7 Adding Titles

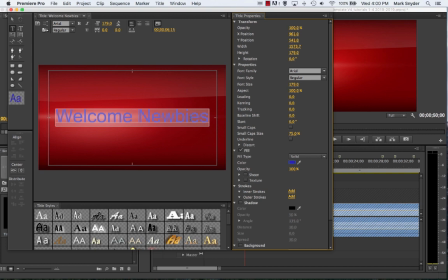(8:04)
You've got to have a light colored font against a dark colored background, or a dark colored font against a light colored background. You've got to have contrast. And to be honest, when you're starting out, picking black or white or shades of black and white,
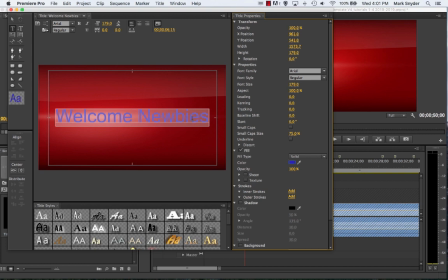(8:21)
so silvers and grays and things, is a good way to start, because colors are very tough.
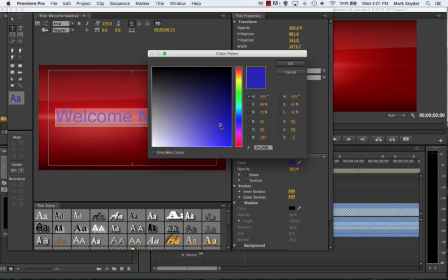(8:26)
So I'm going to click on my color chip again, and I'm just going to drag, and you look, white's on the bottom left, black's on the top right, and then you've got shades of silver in between. Light gray, I'm going to pick a light gray. There's my new color I've added. It's no longer blue, it's going to be silver. Click OK, changes the color.
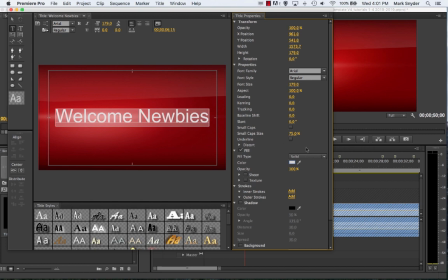(8:46)
That's good. I've got a light font on a dark brown background, works great. Now, I do have some other properties here. I could add what's called a stroke to this text. Let me show you what a stroke is going to look like. Let me go to my selection tool. Okay, I'm going to add an outer stroke, and that's really an outline to the text.
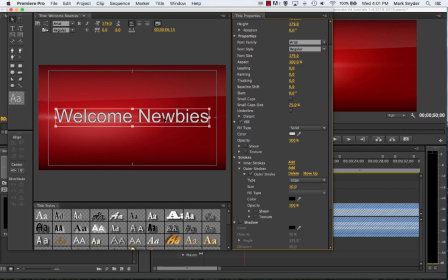(9:06)
Not bad, but you know what? I'm not crazy about it. I think it takes away from the white, so I could make it bigger. Oh, look at that. That's super ugly. Or I could make it really small, like, say, 3 pixels, which is very fine and kind of gives it a little something-something without really taking over.
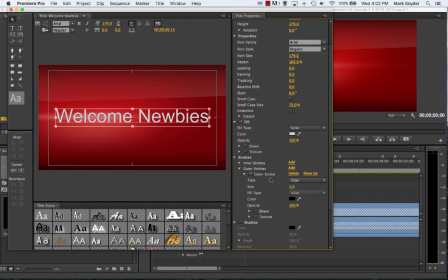(9:23)
But you know what? I'm going to just turn that off, turn outer stroke off. Okay? And I'm going to keep going down. Oh, shadow. I'm going to add a little bit of a drop shadow to my text just to give it a bit of dimension and sort of stand out a bit from the background. So I'm going to click on shadow. Hey, see that? I automatically get that drop shadow.
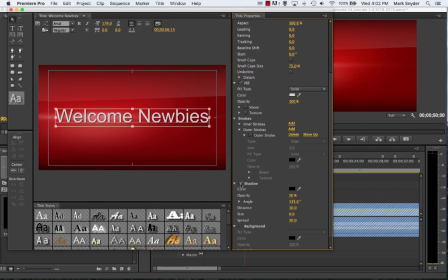(9:43)
And then I can Click off of it to see, there it is with no drop shadow. There it is with drop shadow. Now you've got a whole bunch of settings for it. I would suggest when you're starting out, just leave that stuff alone. Don't get too carried away trying to be too fancy. Less is more.
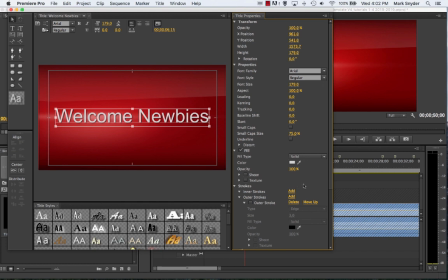(9:59)
Be subtle, be elegant. Don't be trying to be crazy by having a multicolored text and all that. I'm telling you, it just won't work. One other little tip. You see these title styles here? Do not use them. You learn nothing. Just clicking on a style that someone else has created in some kind of a laboratory somewhere.
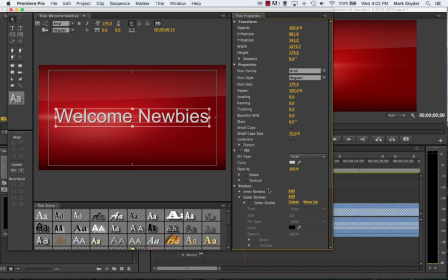(10:16)
Don't use them. You're going to create your own styles here. Okay, let me click off the text. There we go. I kind of like that. Stands out a bit. Looks good. It's subtle. So I'm going to accept that. I'm going to close my titler now. You don't have to save it.
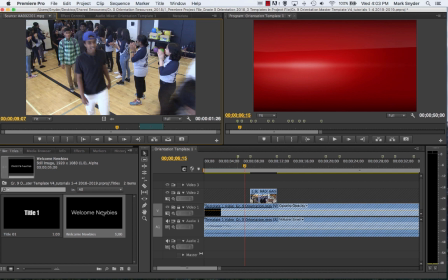(10:33)
Just close it. Bam. There you go. It's now created my first title in my title bin. And there we go. But hey, look what happened. It's gone. Now, here's what I suggest you do. I've already done it, but I'll undo it. Is I would lock the track with all your video on it.
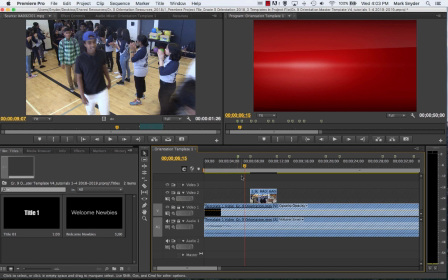(10:50)
And I'll tell you why. Because if you don't, and you take your title and drag it now to the timeline, and by accident you cut into one of your video clips, it'll actually edit the video clip. Let me show you. I'm going to unlock it. Plus, plus, plus. I'm going to just navigate over a little bit.
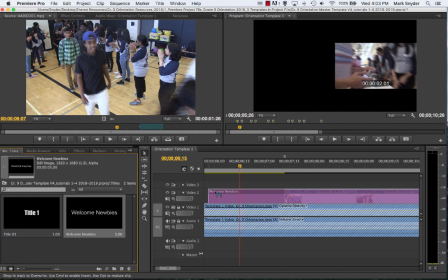(11:09)
I'm going to take this title and I'm going to drag it. Oh, look how long it is.
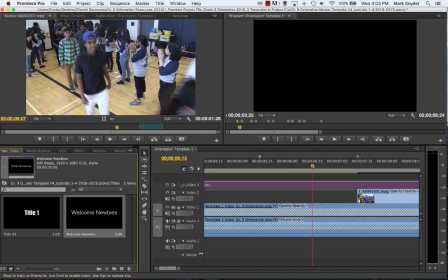(11:14)
I'm going to drag it and I'm going to drop it, say, and I meant to drop it up.
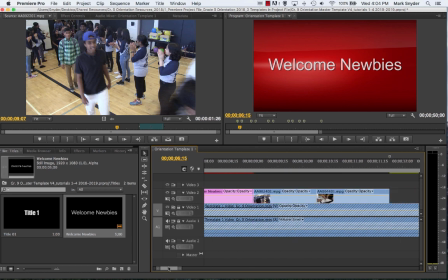(11:20)
Oh, I dropped it on the same track as my video. See that? Oh, well, I can fix that. Minus, minus. Watch this. I'll just drag it up. There we go. But the problem is I've actually edited this clip. I've actually lost one of the clips because I've covered it completely.
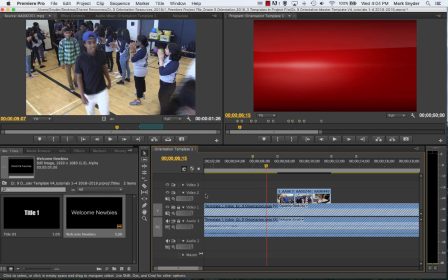(11:36)
So Command Z, Command Z, the clip comes back. Lock that video track so you can't do that damage by accident.
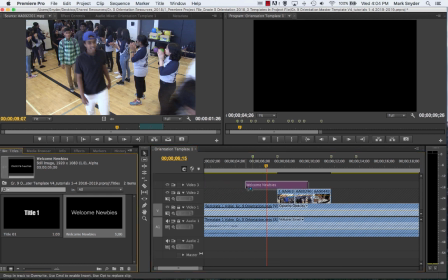(11:44)
Take that title, click, drag, and drop it on top of video track 2. Now, you're going to snap the beginning of the title to where that first marker is. See how there's, just like with the video clips, now you're snapping your title to that marker?
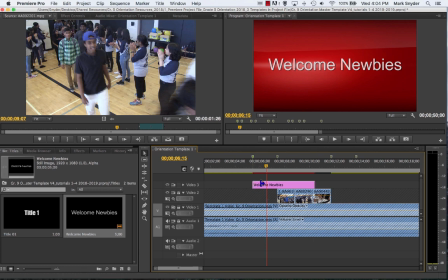(12:00)
Because you want this title, this text, to appear exactly at the same time as the red background.
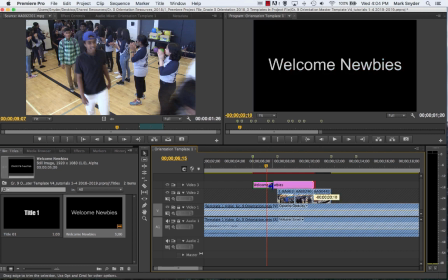(12:05)
And then I'm going to take the end of the title and snap it to the end marker of the title.
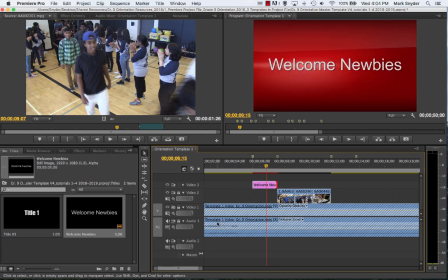(12:12)
Okay?